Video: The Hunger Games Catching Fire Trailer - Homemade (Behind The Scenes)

You line up the shot, get the action figures in there, and then you just blast the fire. And we usually film that kind of in slow motion, so it makes it feel bigger.
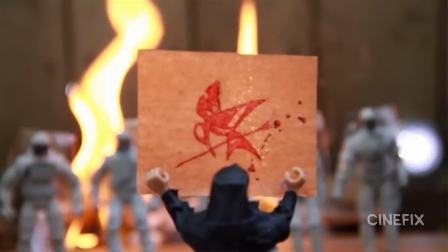We've got a big fire in the crowd where someone holds up the sign that has the Mockingjay logo on it, and then there's a Capitol flag that's on fire.
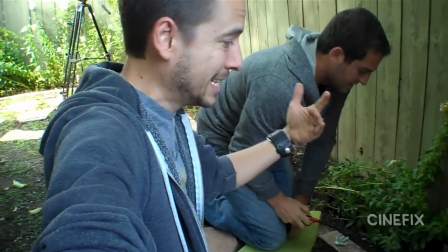We're lighting the Capitol flag on fire, and pretty much only got one take. It's all or nothing.
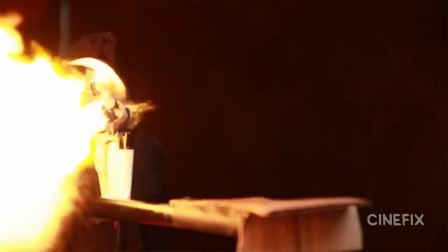Ah, it's like a marshmallow. There's like a guy that shoots like a flamethrower, so we set up the guard,
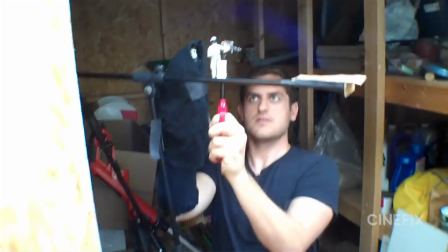put the little toy gun there, and then John just goes behind it with his hand kind of hidden in a black sheet and shoots the flame out.
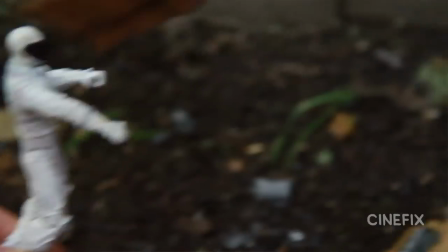There's like a chest that gets tossed into a pile of fire,
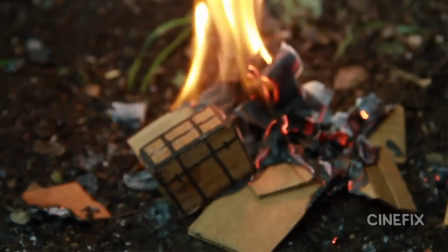and it needed to like land in the fire and have some weight to it, so I ended up filling it with coins because the little cardboard box wasn't heavy enough.
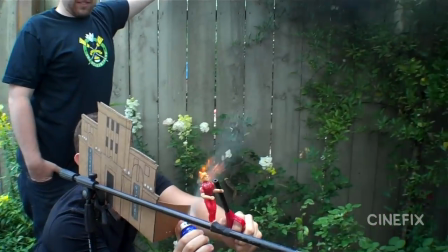Oh, and there's a guy that breathes fire, so get the action figure there and just shoot the fire up. So there's also one shot of like a big party at the Capitol. It's got all kinds of crazy lights and stuff. I didn't know what we're gonna do for that. Luckily, it's just one shot, so kind of just set the camera up and start putting things in place.
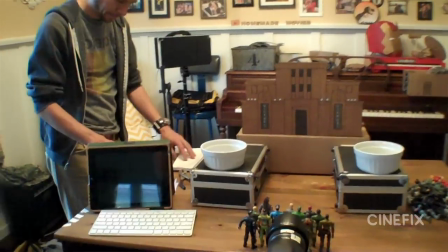It's like we'll put 2 cases here, put the building here, just put some people here, used 2 bowls on the sides,
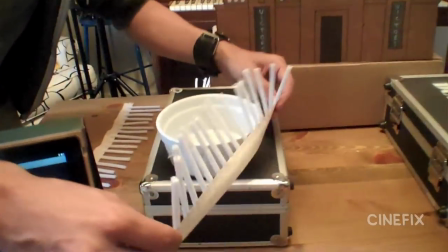and just ended up attaching some white pipe cleaners all around because they have some kind of lights that look like that.
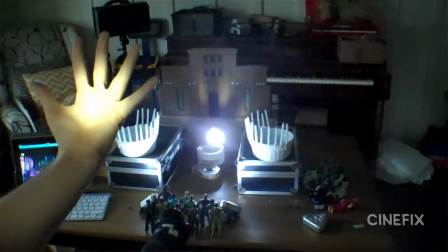And there's some lights that go up in the building. So John is just shining the flashlight, and he just like moves his fingers up, and it kind of creates the same look.
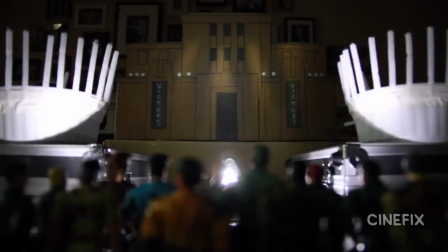When it's just one shot like that, you can kind of just fake it and come up with whatever works, and then you're done. And then there's also one shot of them running through sort of a shanty town.
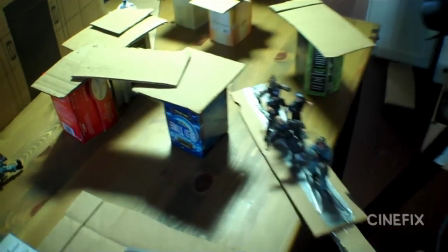So we just set that up and pulled the action figures through.
It's all about the rooftops. What is it really?
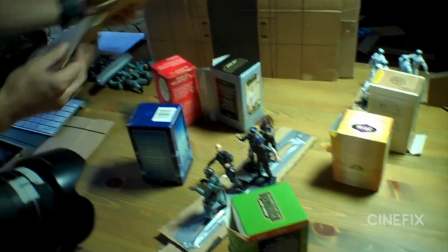Oh, tea boxes! Who knew?
The whole shantytown was made of tea.
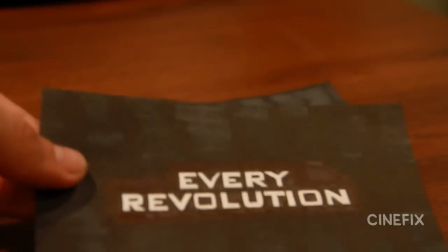There's some title cards, just the usual.
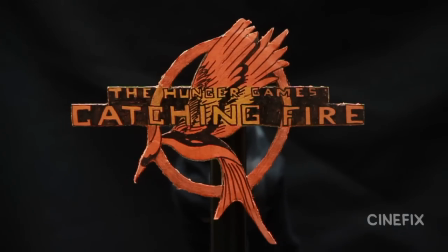You draw it out and you just get that one shot, but the Catching Fire logo at the end is kind of an elaborate thing, so I just built it out of cardboard, kind of cut it out,
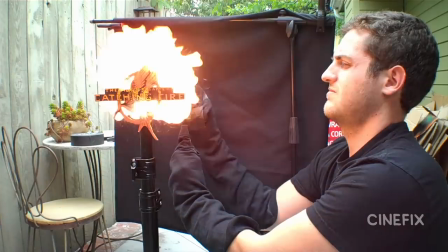drew everything on there, got myself the nice logo, put some black in the background, and just blasted fire behind it,
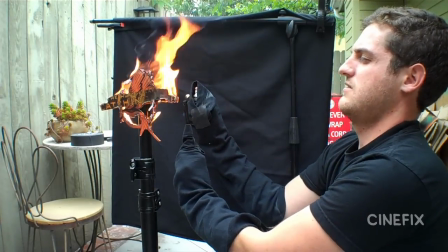and tried to get it just right so that the fire kind of just engulfs the logo in a really cool way. Music plays an important role in this one, so I always do all the music and sound effects just using my voice, just to make it really homemade.
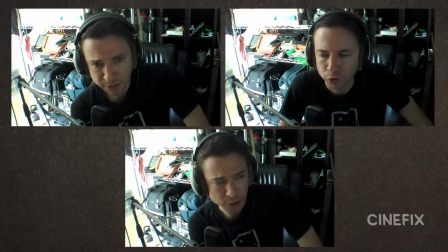So I'll just lay down one track, do another one, and it's all just layering and just building it up and giving it that big epic sound. And that's how we made our homemade Hunger Games. Be sure and subscribe because we've got new episodes every single Tuesday. And let us know in the comments what other trailers and scenes we should try. You can help us decide what we should do next. So thanks for watching. If you'll excuse me, I've got some fire to catch.
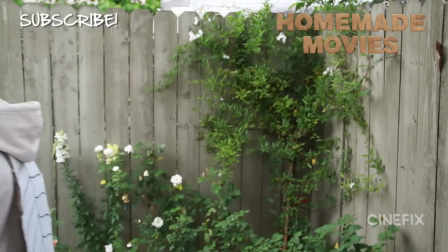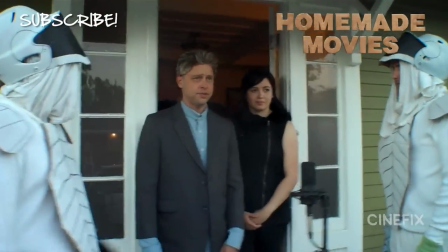And are you going to see my legs during this? Action!
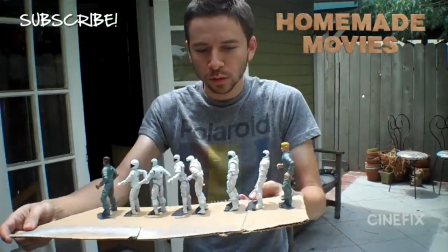Do not stand. I laugh in the face of do not stand.